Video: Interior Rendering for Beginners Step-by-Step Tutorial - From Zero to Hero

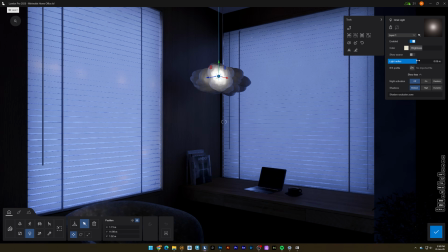494s
Add a point light inside a cloud lamp, warm it up to 3000 Kelvin.
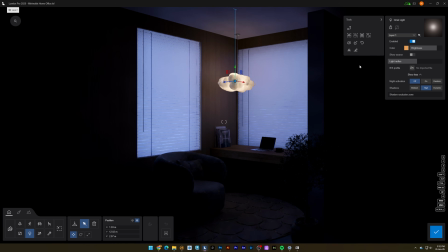499s
This creates a classic cold, warm contrast. Blue light coming in from the window, orange light from the lamp.
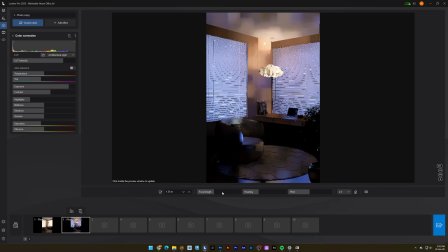506s
That color friction is what makes evening shots look so cozy.
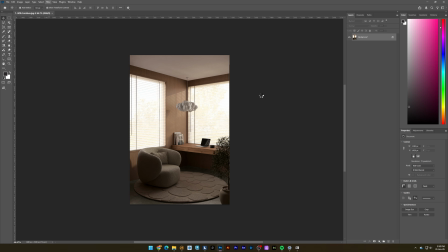512s
Now take the render into Photoshop and open the camera raw filter. I hit auto to establish a baseline.
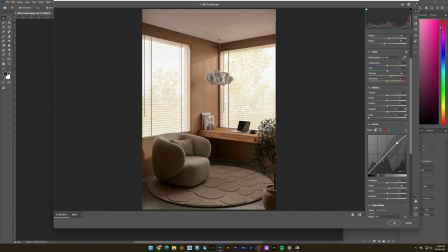520s
Then use the curves tool and add a slight S-curve. This pushes the shadows down and lifts the highlights, giving more punch to the image.
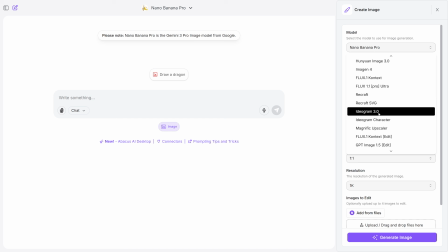530s
Save the image and head back to Shot LLM. Go to Image and select Magnific AI. Upload your image, select 2 times and set creativity to 4.
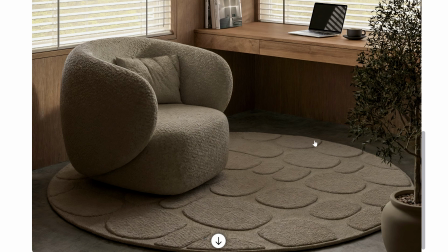541s
This will give extra details, especially to the chair and rug. Now bring the upscale result back into Photoshop.
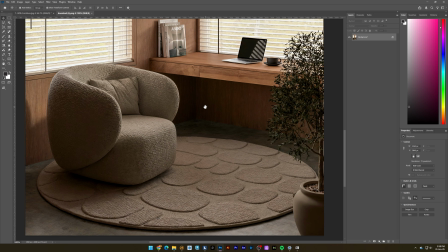550s
Now we add the imperfections. You must do this after the upscale. Always upscale from a clean image first.
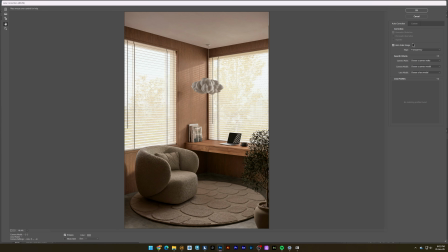557s
So let's simulate a physical camera lens by breaking the image.
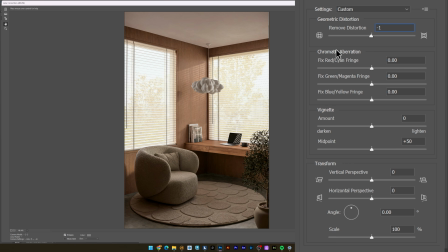561s
Add lens distortion with a value of -1. Real lenses aren't perfectly flat. Add a vignetting to darken the corners to guide the eye to the center. Also add a chromatic aberration. This simulates the lens glass falling to focus light perfectly, adding slight color fringing on the edges. And lastly, add grain, the digital sensor noise that ties it all together. Finally, let's animate this.
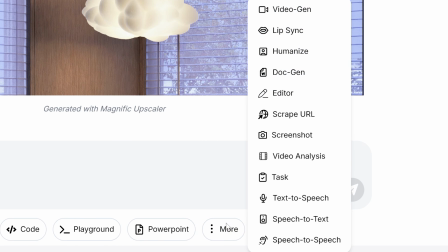593s
Back to Shot LLM, click these 3 dots, and then click Video Gen and select Kling AI 2.5.
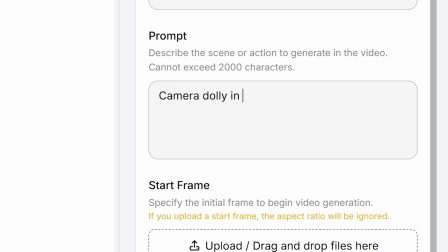601s
Upload the image and for the prompt, camera dolly in with trees moving in the background.
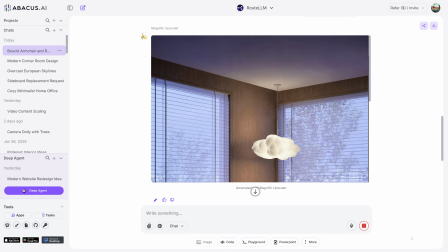607s
Set duration to 5 seconds and hit Generate. AI handles this type of subtle motion incredibly well.
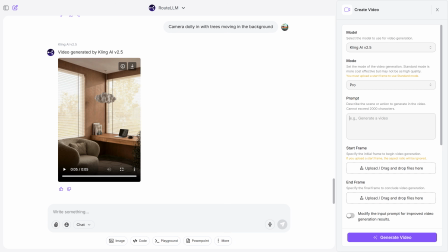615s
Now let's create a time-lapse. So just select Kling AI 2.5 because it has start and end frame.
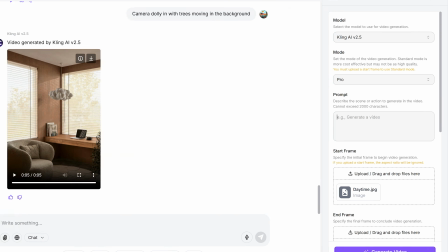622s
And just upload the day and night images, and for the prompt, create a time-lapse from day to evening.
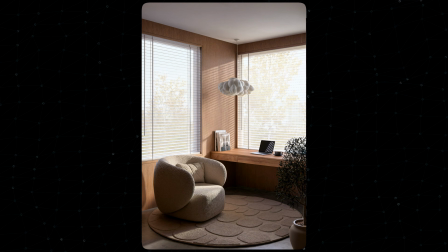629s
After following these steps, you should have a render animation that looks like this.
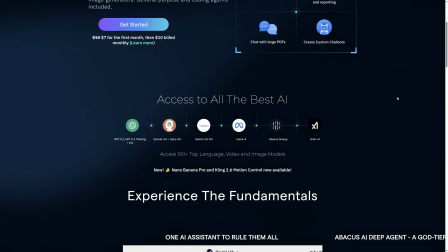638s
And don't forget to check out Chat LLM. They have all the AI models in just one place for only $10 a month. And also, don't forget to grab the 3D model link below so you can follow along. Thanks for watching, and I'll see you in the next video.